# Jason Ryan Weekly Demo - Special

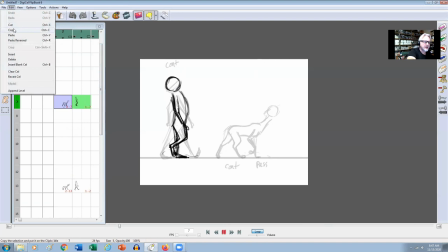749s
So now let's go ahead and do the same thing with our dog here. Add a copy. And we'll put that right here. Add a paste. And let's do the opposite of this, okay? So basically speaking, this would be this leg right here,
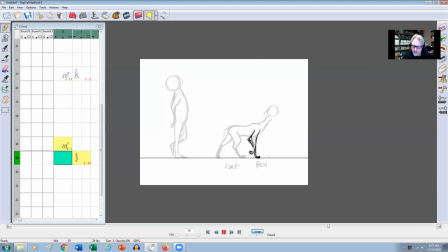768s
his right leg, and then this would be his left leg, kind of coming through. Okay, I'll just indicate like where the cranium would be and his ears.
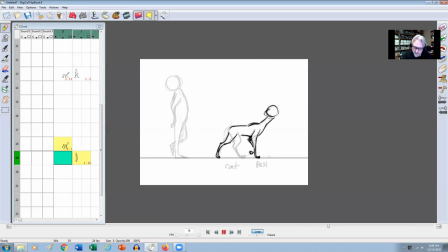788s
Okay, then opposite of this. I know we only have like 45 minutes, so just trying to work as quickly as I can, you know, so we can see how this thing will work. Okay. Okay, let's cut that.
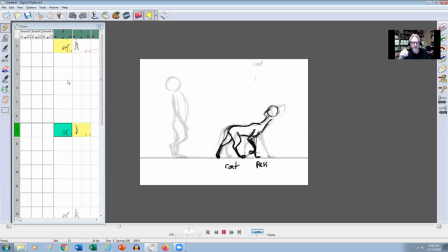Okay, so we have our main keys working, right? So now like our breakdowns in between here, let's start off with our main character here, our biped.
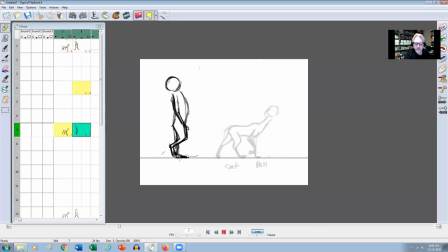826s
Okay, so between here and here, right, we're going to work between these two keys. So let's go ahead and show in between previous and next so we can see where the feet are, right? So somewhere here would be our squash frame, right? And this would be our highs and lows, right?
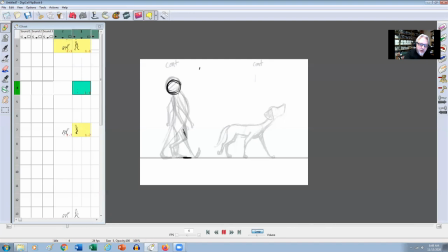842s
So this would be the lowest. Okay, so on this, I'm not going to go down too far because I don't want to make it super cartoony. I'm going to just basically bring him down to around here. Okay, and then for the squash, let's put the foot somewhere here.
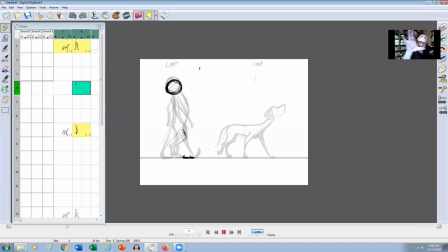860s
Okay, like that. And then this is because they're basically on a treadmill, like the background's sort of panning by, this foot will actually go backwards, right? So around the same sort of length. And then this would be up on the toe right here.
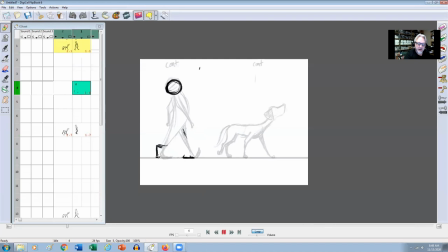877s
So let's hide our in-betweens here. Well, let's just show our previous one so we can see where everything's going. Okay. So he's coming up on the toe here. So our bodies, we're going to drop down a little bit here. So our body's going to drop down to somewhere about there. Keep the same sort of posture.
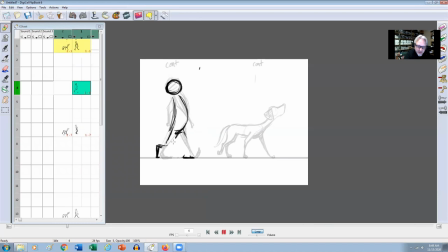And we could get a little bit of squash and stretch in here, like when we're actually going into doing like our full on walk, right?
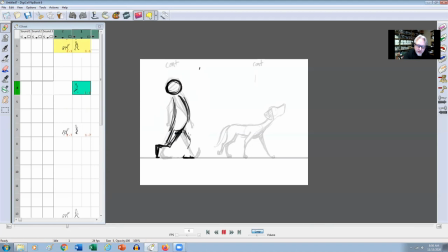913s
But for now, let's just keep it fairly natural, okay? Okay, squish down here. So we got a nice squash.
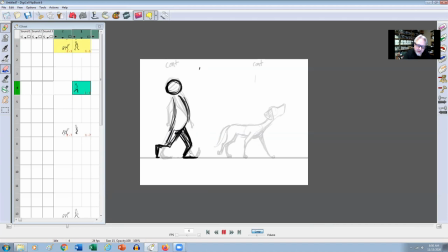Okay. And again, we're going to get this nice drag. But what we're going to do is when we're swinging through here, I'm going to let this follow through a little bit here so it gets a little bit of overlap, right?
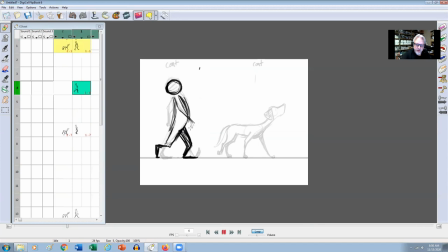950s
So we'll have this going this way, and then I'll have a little bit of overlap going that way, just so it swings through. And then it can come back to here.
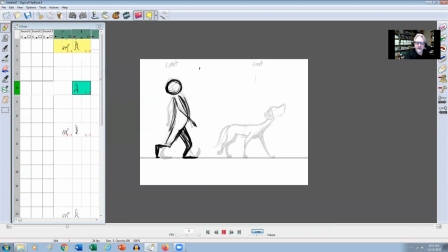970s
Okay, so we get the squash. So this will be the lowest point, okay? Just indicating in where the eye line might be, but we'll get to do the overlap now in a second. So the same thing with the back arm, it's swinging around, right? So we wanna just get a little bit of follow through on the way back. So it goes a little bit this way.
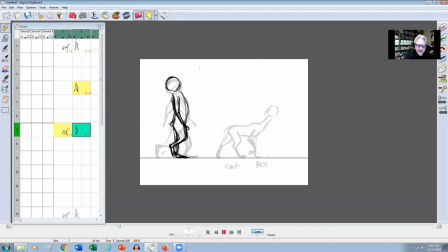993s
And then it can come back this way, right?